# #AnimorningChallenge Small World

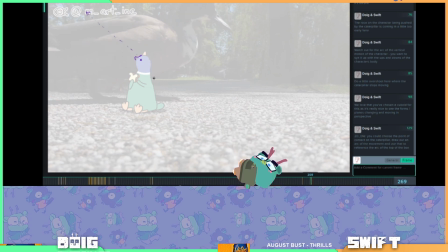(48:51)
squash where it's like, no, my sandwich. I'm gonna squash his body a little bit too. And then squash his face.
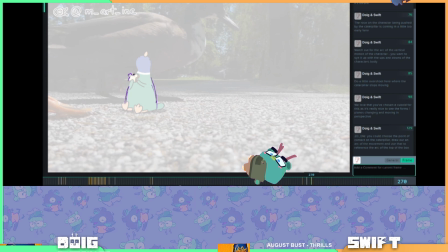(49:07)
Gonna keep the sandwich mostly consistent in where it is though, because I want that to be like the thing that moves the least.
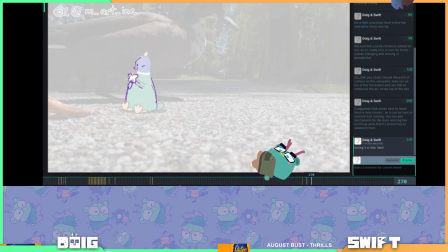Martina says, "Oh no, it's cute." This is a really bad drawing, but yeah, just assume it's a squash, and then it's like, oh no,
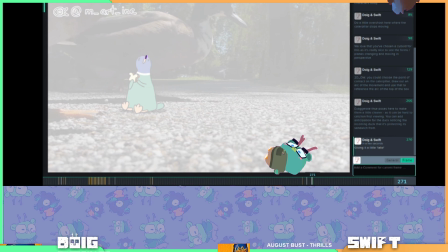It's coming for my sandwich. Help.
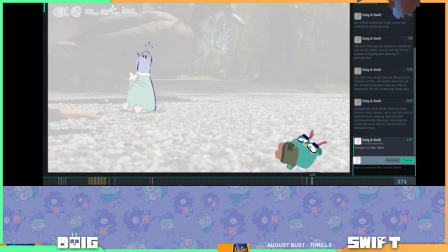And then when it does come, you can have
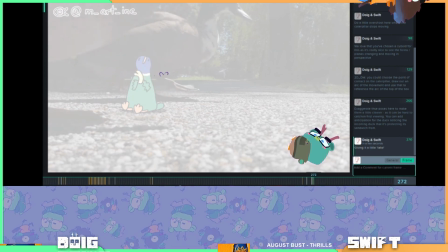(50:15)
it really try and like whip that sandwich away from it. Like, no, it's mine. My sandwich.
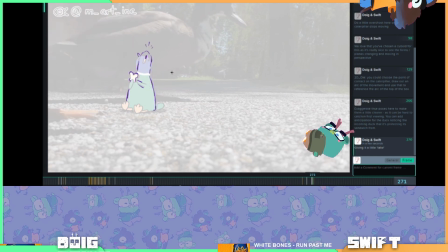(50:38)
India's also like breaking the silhouette. Yeah, it's like try to hold the sandwich away from it.
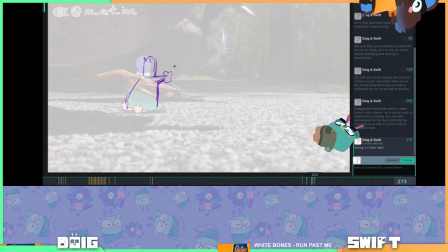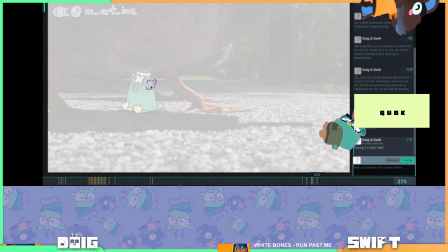(51:06)
And then you can have here it's like pulling the sandwich back in.
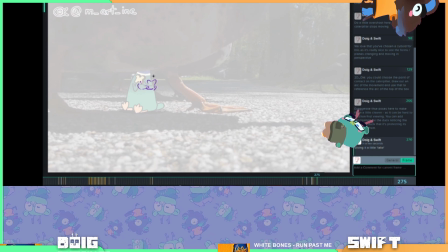Like doing a little squash underneath. No, mine.
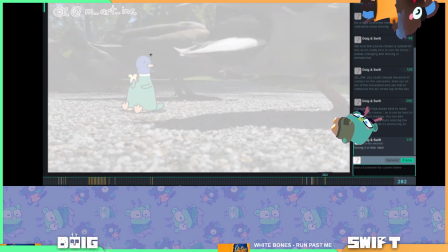(51:25)
And then yeah, this is like a really nice pose where it's watching it go. Like that says very clearly it's like I've saved my sandwich from it. I like the pose of it holding it with one hand too. I think that's cute.
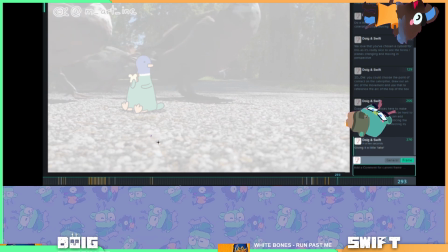(51:49)
I love this little lime boil you have on it. It's really charming. Yeah, it's sandwich. And then you've got like a little tail wag here. I'm assuming because it's happy that it saved its sandwich.
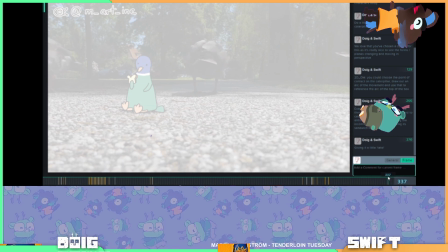(52:09)
But it only kind of wags once, down and up again. So I'd have that be like a constant. Have a little anticipation frame here like you have it.
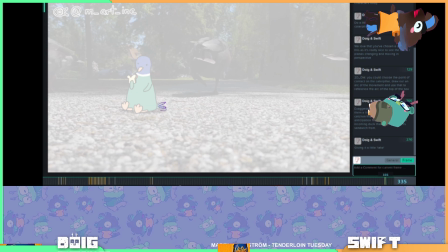(52:24)
And then feel free to just be like blah blah blah blah blah blah blah. This is it wagging its. If you just draw a different drawing like this kind of thing, every frame it's gonna look like it's wagging. Even though it's not necessarily.
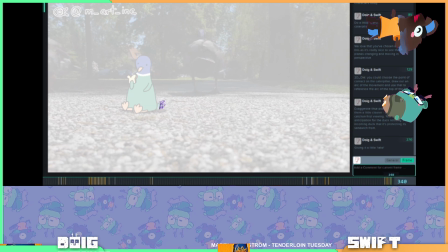(52:46)
It gives the impression. Wow, that's way too fast. Maybe do on twos instead of ones. So take off like tails.